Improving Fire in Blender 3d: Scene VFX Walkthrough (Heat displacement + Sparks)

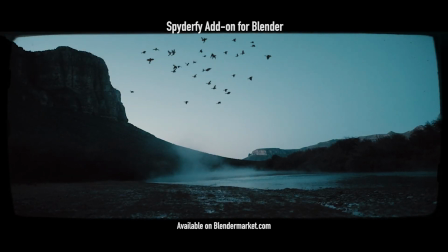What's up guys, it's Brad from Light Architect here. In this video I'm going to be doing a scene walkthrough of the recent visual effects shot that we uploaded where we
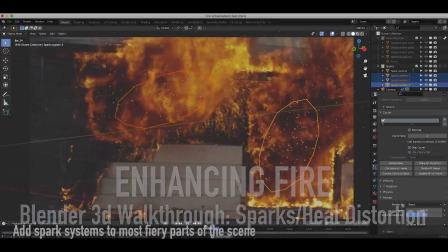have enhanced this burning house with some sparks and heat displacement added inside a blender.
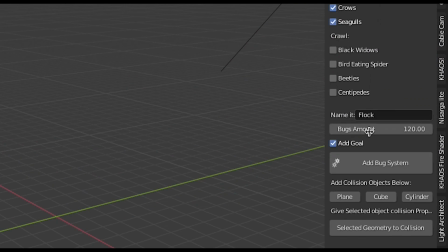This is a super simple effect to do and can add a little bit of detail to make your shot a little bit more interesting.
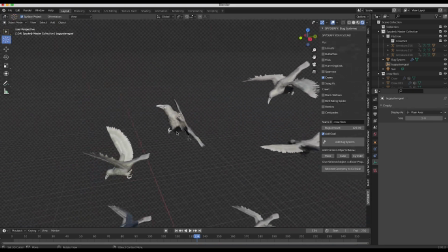As usual, this scene breakdown is not only a tutorial, but we'll just go through some of the concepts that we've used to make the final composite.
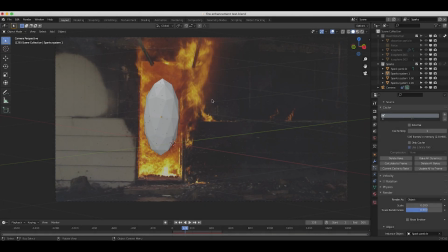it. Anyways guys, here we are inside of Blender. The first thing we did to create this shot was of course track our footage.
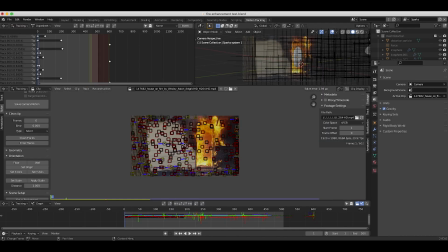So as you can see here in the motion tracking tab, we've added a whole bunch of tracking markers here.
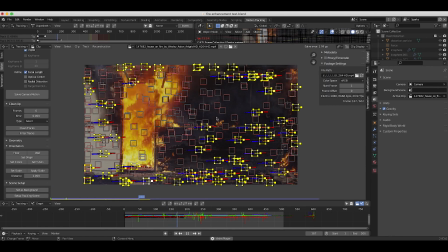And for this specific type of shot where it's just a tripod panning from left to right, you normally don't need this many trackers.
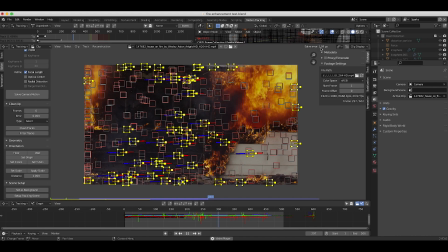However, I was getting a solve error of under two, so I just decided to go for it for the shot.
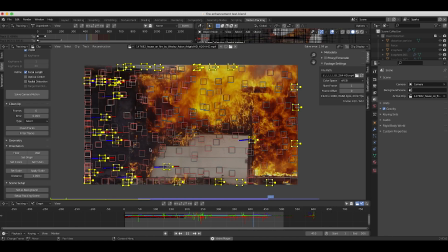But probably in the future, or if you're doing this in a more professional environment, you may want to clean this up a bit.
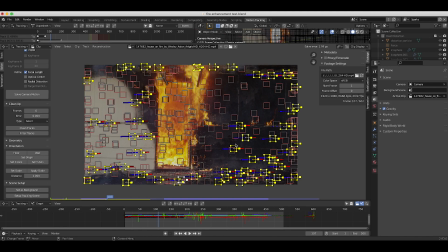But this is the first step we took to make sure that our 3D camera was moving in the same way that the live-action camera was when filming the actual shot here So we tracked the footage solve the camera motion and imported that tracking data to our 3D camera in the scene And
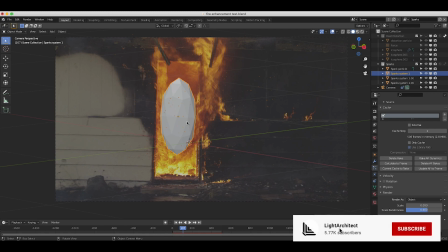then the next thing we did was create a few particle systems for the spark particle So as you can see here if I just zoom in here and if we just
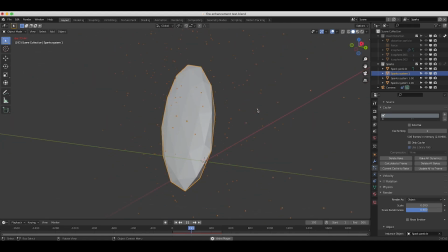play through our timeline here You can see the particle system that i've created here super simple newtonian physics and I've just uh
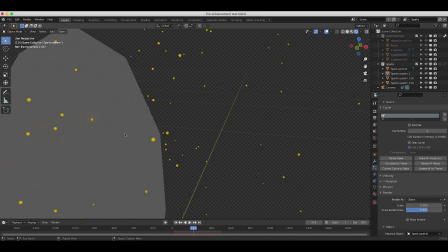if I go to rendered view you can see that all our sparks are are literally just a basic icosphere that we've added an emission material to as you
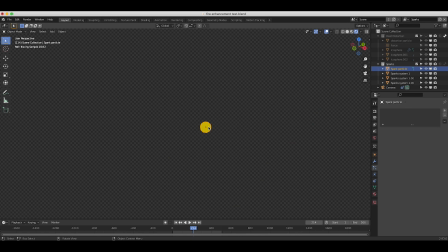can see here if I select our spark particle here this is what we're using in our particle system instance as our spark particles so literally just an emission material with an orange color on it to give it a fiery look and then we just instance that on our particle system and
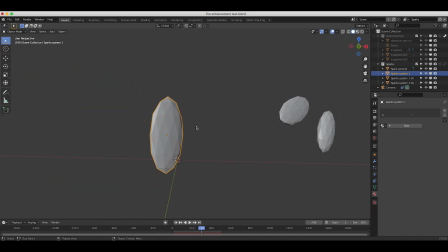then we've randomized the scale of this particle a bit as well so I've just created this particle system and then what I want to do is just
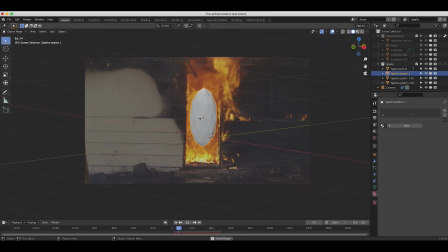as you can see here when i go to camera view i've just placed multiple versions of these particle systems in different areas of our scene here
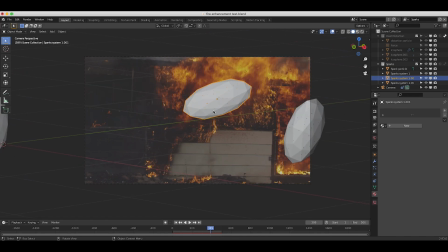where the fire was most intense so the kind of embers would be coming from that area as they are being emitted and it would be easier to
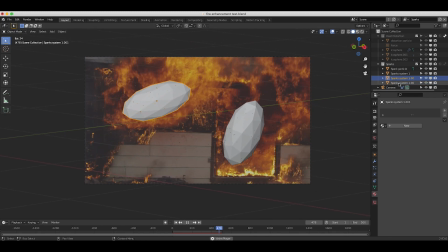blend that on top of the live action footage in the compositor as uh already it's uh orange and bright and everything so that was the first step
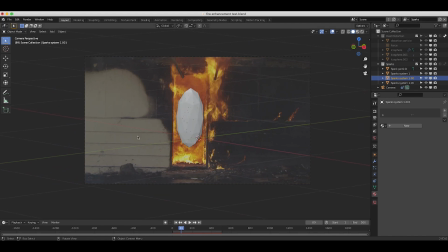we did we added these sparks on their own separate view layer so that we could overlay them on top of our live action shot and composite them with a little bit of glow and glare separately and have some better control there. But the next thing I did after adding our sparks particle system is I added some particle systems to drive the heat distortion effect in our compositor.
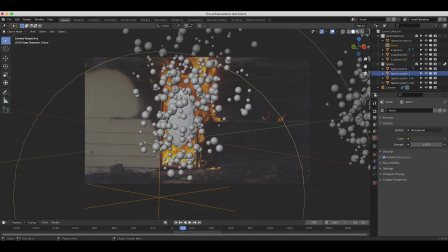So as you can see here if I switch to the next view layer you'll see that I have some new particle systems here and in its current state this
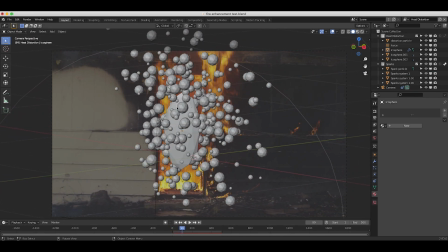might be a little bit confusing but what we're doing here is we're just creating a particle system to use as sort of a matte to drive our heat displacement in our compositor. So as you can see here, if I go to render view, this is the data that we're getting in this view layer.
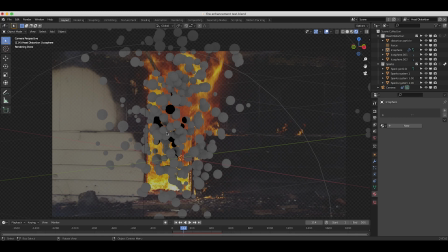And we're going to use the white portion of this view layer to drive some displacement in our composite and add that heat wave effect.
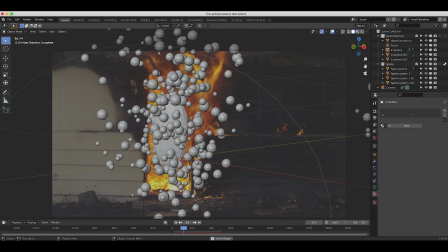So we've just made our particle system and particles here pretty big.
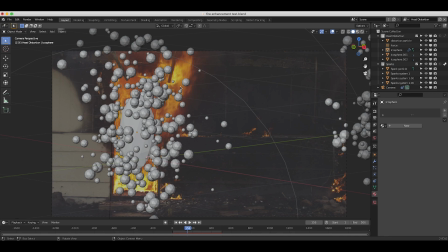So when we use this system to drive our heat displacement, it's a fairly prevalent in our seen.
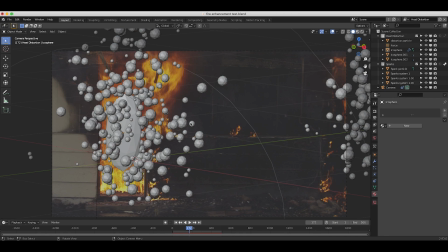And you can use literally any data you want to drive your heat displacement system. You can use a piece of stock footage, some texture planes, different types of procedural textures, whatever you want to use to drive your displacement,
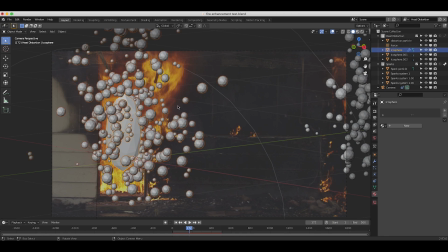you can pretty much do as long as you separate it into its own specific view layer and just use the white value of that view layer.
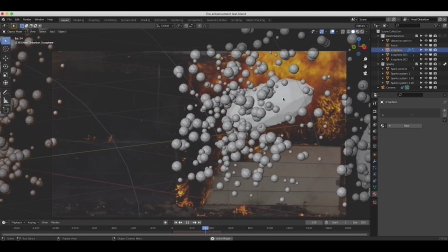So in this specific example, we've just used these particle systems to drive our displacement.
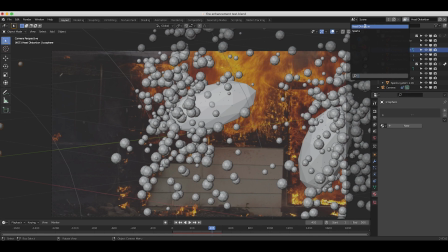And as I mentioned, we've separated it into its own specific view layer so that we can composite first our sparks on top of our live action shot and then secondly use the heat distortion particle systems to drive the displacement map.
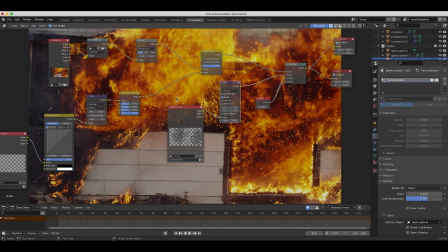So as you can see here when I go to the compositing tab we've composited both of our view layers
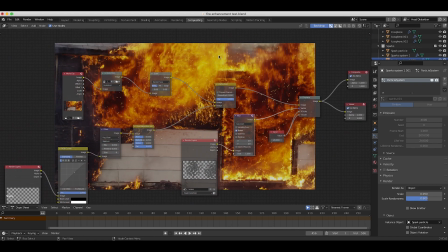on top of our live action shot here and I'll just go through the compositing nodes here to show what we've done.